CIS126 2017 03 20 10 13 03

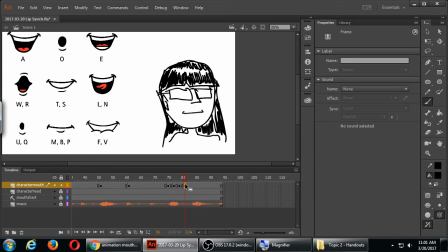2502s
I'm gonna try that. I still have copied the basic mouth from frame one. If you don't know this by now, when you copy anything on a computer, Mac or Windows, it stays copied until you copy something else. So don't waste your time going back to copy frame one again if frame one has already been copied.
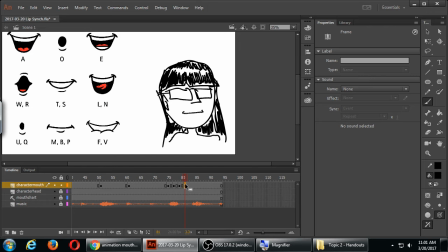2522s
If you've copied something else since then, however, you will have to go back to recopy frame one. I had copied frame one, it's still in memory. I'm going to add it on frame 81. It gives me a closed mouth.
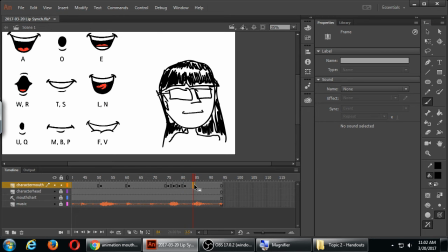2541s
On frame 84, I need a blank keyframe to then start to draw the O for go.
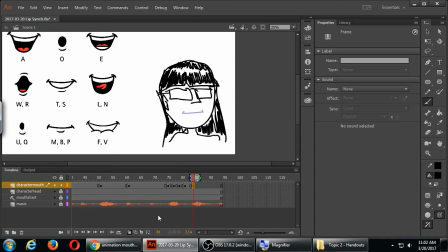2557s
If I turn on the onion skinning again, I'll be able to see where the mouth was before and decide where to add the next mouth. If this is the basic mouth, the basic level of the mouth, when I make it higher or lower, I get different results.
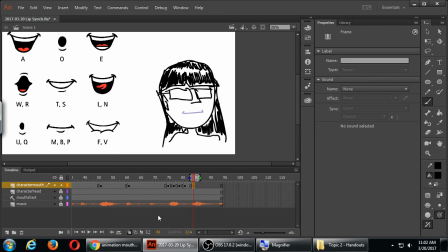2574s Hey, ho.
So I'm going to do the O. And I've already made an O shape. I could reuse the same O shape from a different frame. That's perfectly fine as well.
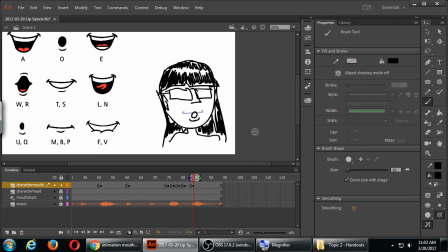2587s
That's another way to do it. If you've already got a shape, if you've already got all the shapes and saved them into your library, you can just reuse the shapes. I've got there an O.
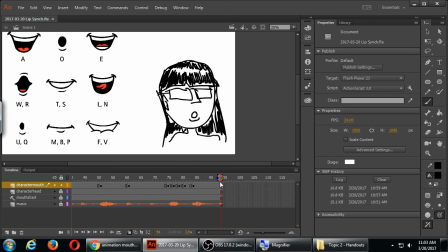On frame 88, I will paste again the basic mouth.
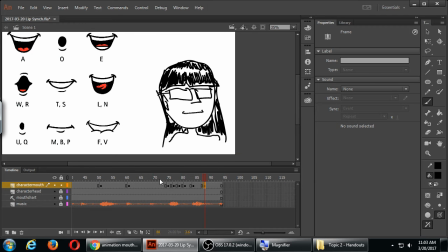If I play the whole thing,
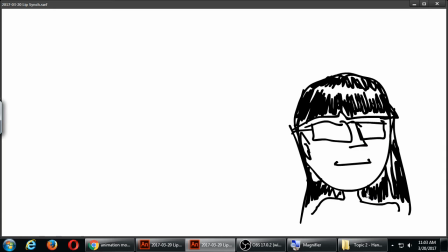I think it's coming along pretty well.
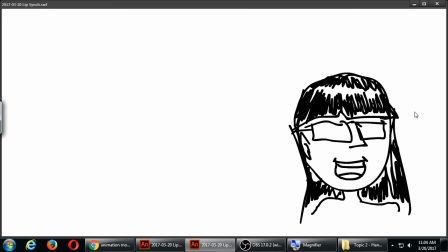2654s
The more of the mouth movements that I add, the more it'll look like it's speaking like that.
Let's go.
I think that part looks way better. The let's go looks way better than the simple hey ho, because I didn't plan on those mouth movements before.
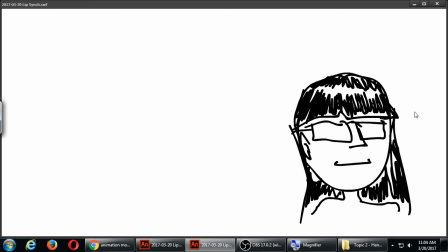2673s
And I like how the mouth is kind of coming along, but again, this comes back to what I said about a character speaking is not just the mouth. I should think about also moving the glasses up and down a little bit, maybe the hair, maybe other shapes like for cheeks.
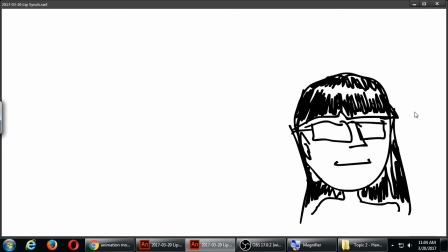2692s
So if he's gonna do like hey ho, and it's gonna be even like a bigger hey. So right now for me in the real world, if I say hey, my cheeks pop out over here. So if I draw some cheeks, popping out on some of those sounds, that'd be better. And right now, again, it's just simply like static.
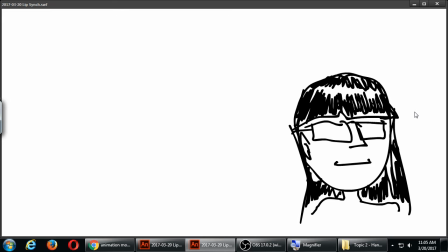2712s
I've chosen to separate the head and the other layers, but for real complexity, real realism, I have to incorporate the other elements.
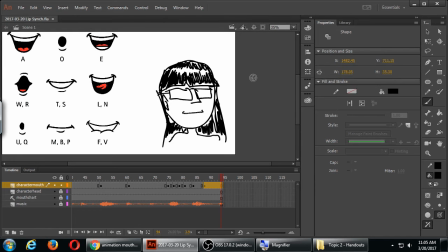2729s
After that part of the song comes another hey-ho part. I could copy the part that already worked, but I need the practice, so I'm going to draw hey-ho again for more practice.
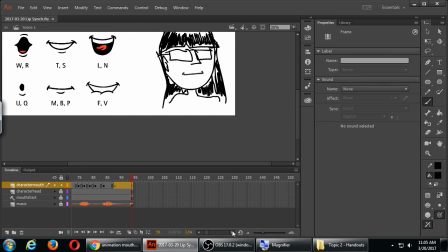2742s
Let me extend the sound. Let's see.